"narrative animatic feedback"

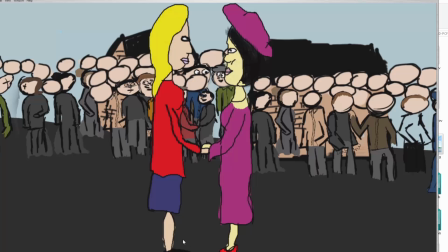But also another one is with the red shoes, and there's Wizard of Oz reference of "No Place Like Home" as she leaves as well, and also with just having to go with different kind of colours with dresses and more kind of the skin showing,
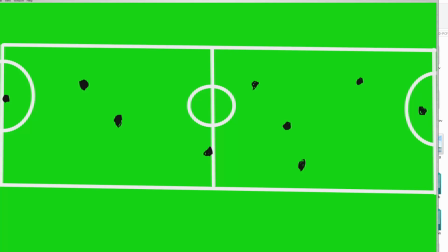because they did wear short dresses compared to where in the other shots their legs are completely
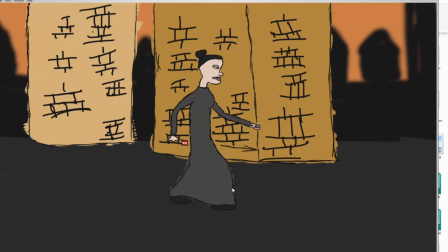covered, and showing the difference between during the war and after the war, with obviously appearance, which the client did heavily want,
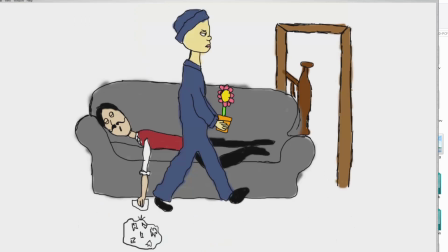and also just subtly, because I really like putting in those kind of subtle things like I said, all the dark colours surrounding. Then you've got this really bright flower here, and the flower represents hope, and the fact that it's the same colours as the one at the beginning
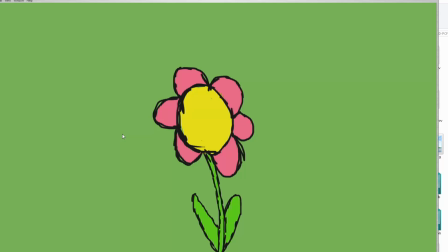is something I found is really nice to put in there and to portray.
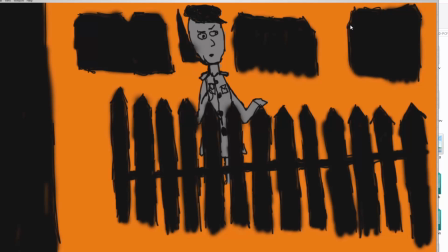Also, another thing that I really liked was with the orange. I really wanted to put this in because of the kind of danger of war, and that she's not safe, and that this is the escort to take to the United Kingdom,
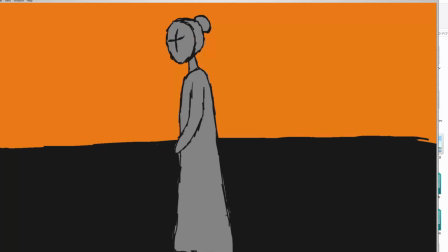and the sudden impact of nice, bright and colourful, happy, and then not so bright and colourful, happy as a bomb goes off in the air raids come in.
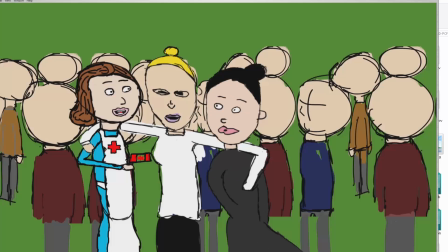But I am quite aware of the drawings, especially stuff like this.
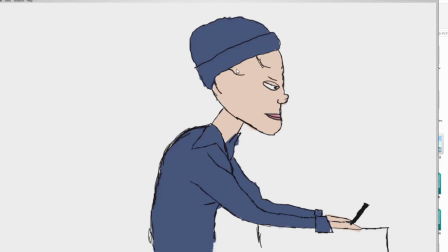It's kind of like my style, and a lot of people, especially with the shot where she first comes over
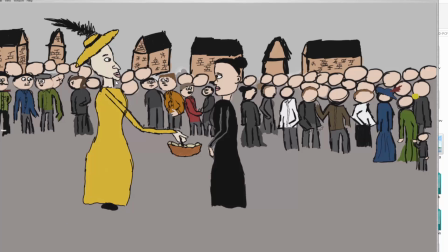here, it's also about this looks like Beavis from Beavis and Butthead, which I've not watched, but I have seen them. So I'm not really happy about that kind of feedback, and do worry about my illustrations and my drawings not really looking perfect, which is fine, because I think if it doesn't look perfect, it's more interesting.
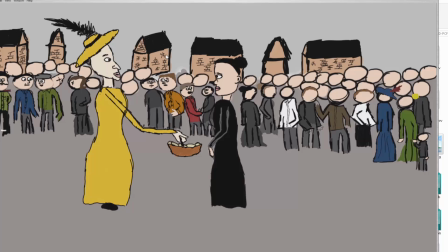So, but I do have the aesthetic styles, which is shown on the blog as well.
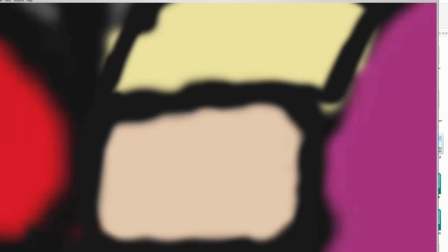Overall with the animatic, really happy with it apart from the sound. wasn't originally actually going to put sound in, but I started editing it.
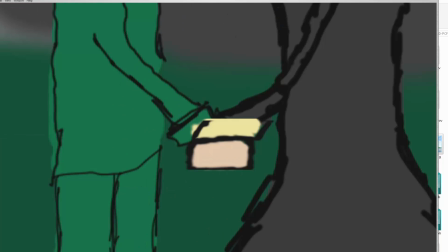And at this point here with the music,
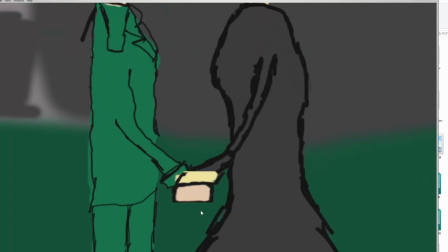I was able to get my friend to do the music for me, and luckily he was able to send me a sample quite quickly, which is really good,
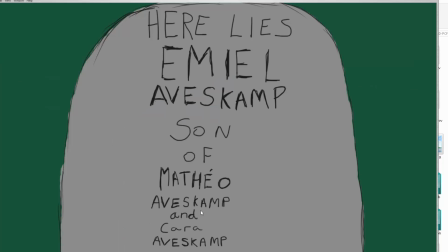really reliable musician. And the music really fits, and it did really seem quite depressing.
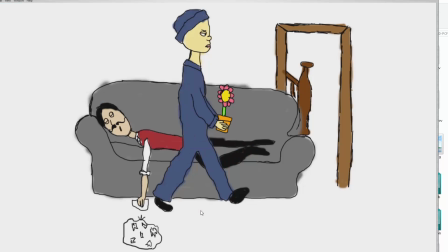It is a really depressing time. Even though she's home, she's going to be really happy, but she's not. It's kind of portrays that kind of, well, wasn't she looked kind of more happy at the UK, which she probably was.
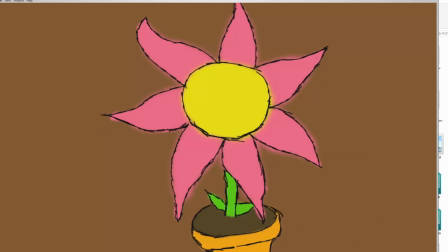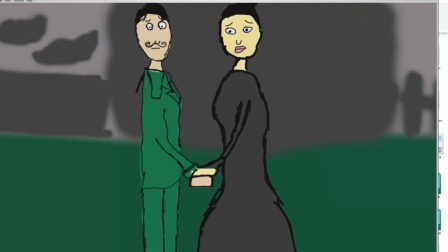But overall, I'm really happy with the animatics. I think I will mainly do quite a lot with animatics.
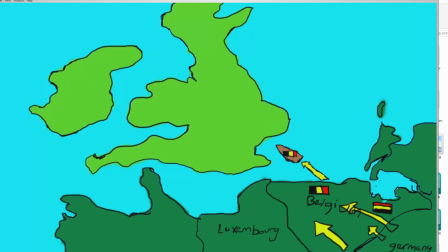It was kind of go overboard and go a little bit too far with it
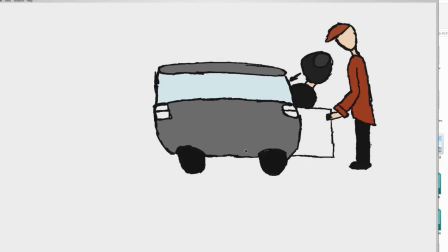and put too much animation into it than I should. So I think really the animatic to me is the last, even though after the animatic sometimes the animations can look completely different compared to the animatic.
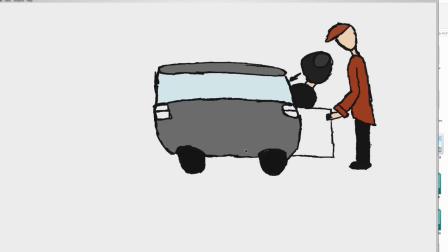I know some people's can, and really it's kind of the last bit before the green light, so that I can put whatever I'm putting in there, so that people can go, no, I'll take that out.
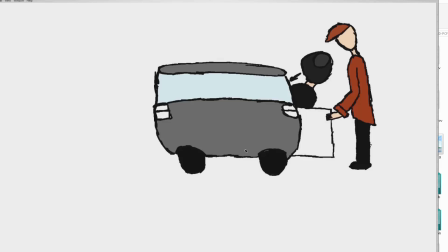What about if you put this in? That sound doesn't work. So it's the last bit of feedback before you really go into the actual start of the production. So I tried to put as much as I can in there.